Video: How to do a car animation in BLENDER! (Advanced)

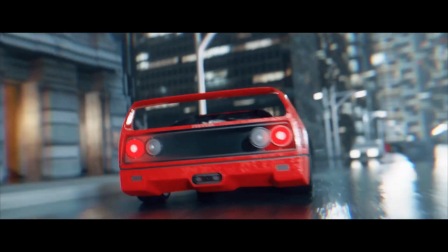0s
What's up guys, in this video I'm gonna show you how to do this very simple scene in Blender.
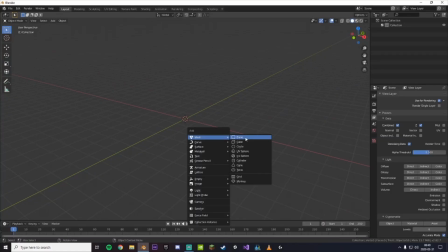5s
I'll try to keep it short. Start by adding a plane and scaling it on the x-axis.
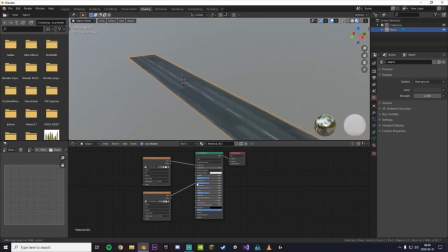9s
Now add a road image, plug the same image into the roughness, and do the same for the normal, but via bump map instead.
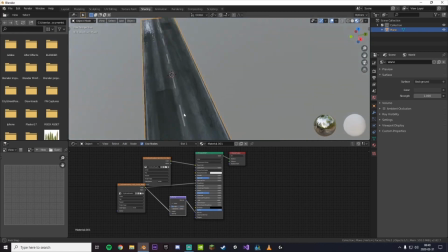14s
Remember to plug it into the height, you can slide the strength down to get a more natural look. Now let's animate the car, add a Bezier curve and shape it a little however you want.
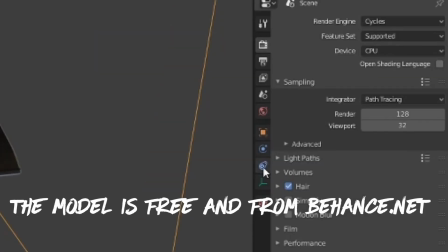22s
When you have a shape that's happy with, add in your model. Now go into the constraints tab and add a follow path targeting the curve.
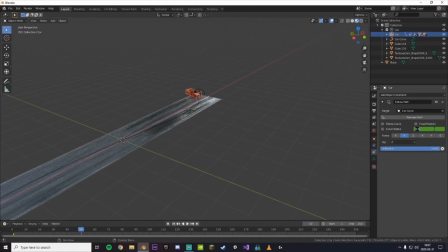28s
Fix the position and animate the offset to go from 0 to minus 100. Now you should have something that looks kinda garbage.
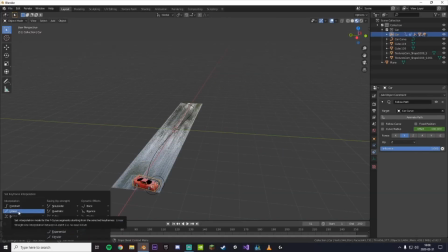34s
Change it from Bezier to linear so it looks a little more not crap. Let's do the car!
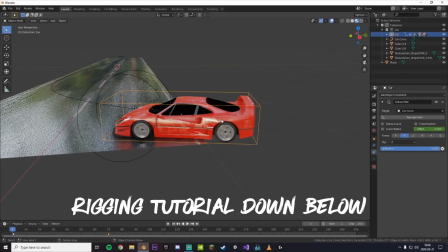39s
Make sure it's rigged and parented to an empty. Now, animate it following the curve.
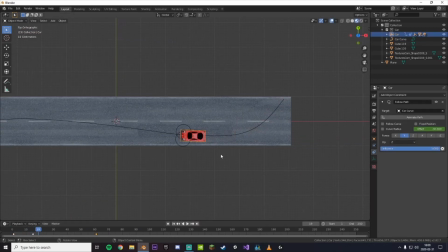43s
A tip to get a better animation is to rotate the car a little before doing a turn. That will result in a drifting effect.
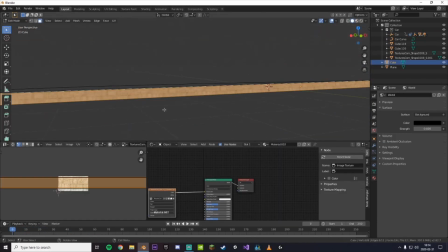49s
Now, let's model this road thing. It's very easy. I just took a cube and slapped some concrete textures on it.
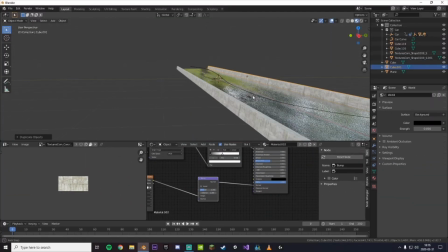54s
All you have to do now is just duplicate it and boom, you have a road. Add a camera. Curve. Shape it.
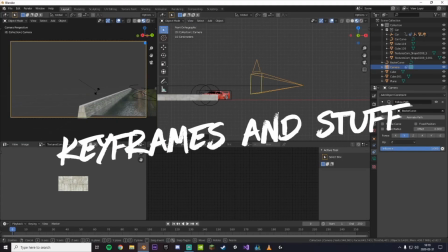59s
Follow path. Target the curve. Keyframes and stuff. 0 to minus 100.
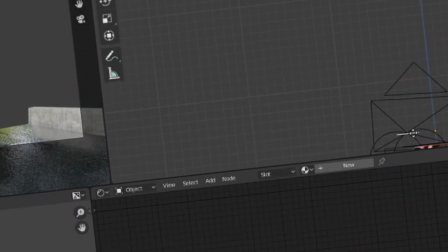63s
Linear. You got yourself a little animation. Still looks crap though. Move the camera down to get a more cinematic look.
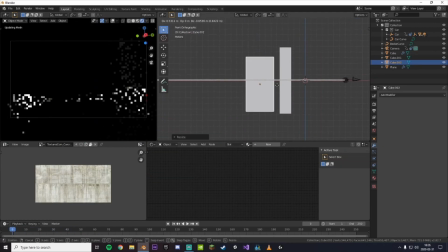68s
Now you can erase the road, delete those concrete things, and model some rough buildings. It should be easy, because they're just cubes.
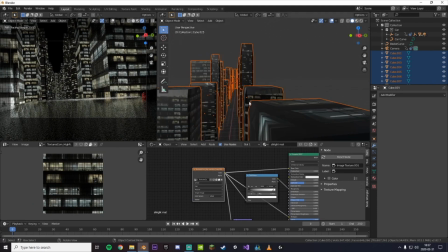74s
Take an image of a skyscraper and slap it on. Remember to make it emissive. Correct the UVs and boom.
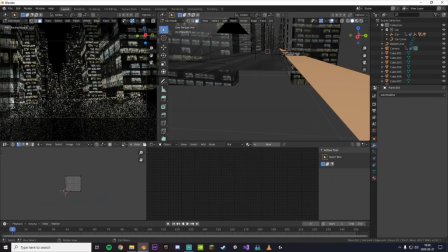80s
It's a city. Model some kind of sidewalk. Import a texture and use the same method as before to give it some realism.
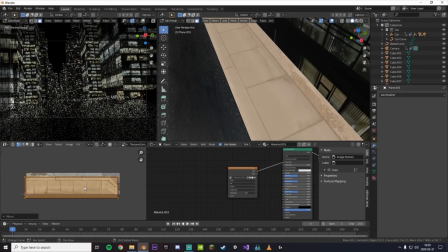87s
Slide around the UVs. If you have shearing problems, you can just reproject it somewhere else. Array.
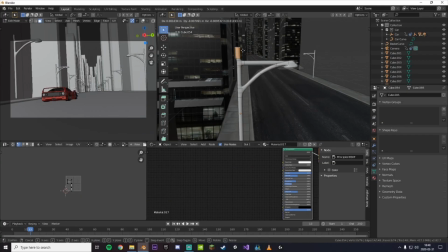92s
Duplicate. We have a sidewalk now. Nice. Why not model some more stuff? Maybe a car, it doesn't even have to look good.
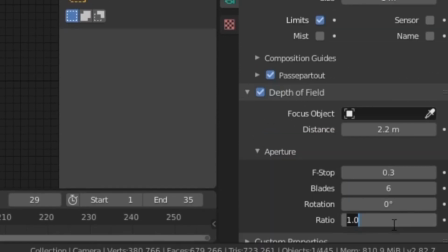98s
Depth of field. Set the blades to 6 and ratio to 2. That is what will give it that anamorphic look.
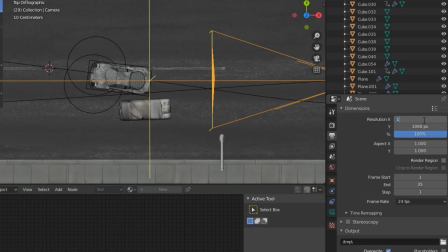103s
Motion blur, crank those samples up. Low res, we don't want long render times.
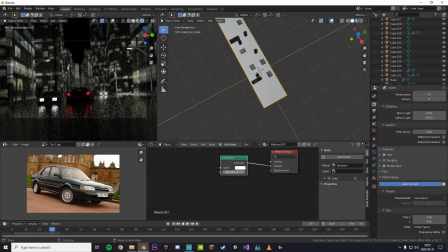108s
Before rendering, add a large cube of the whole city and plug an emission shader into the volume to get some fog with real quick render times.
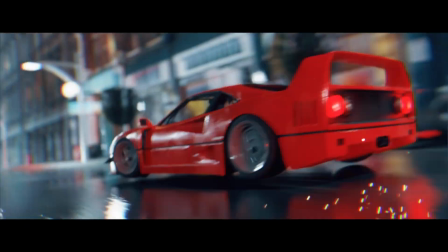114s
If you had actually put some more time into this, it might actually look good. I don't know.
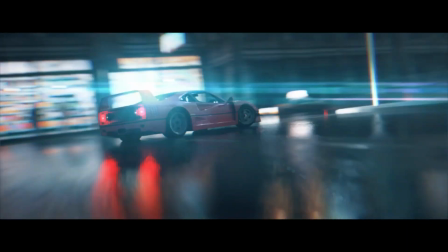119s
Hope you guys like this video. Yeah, peace out.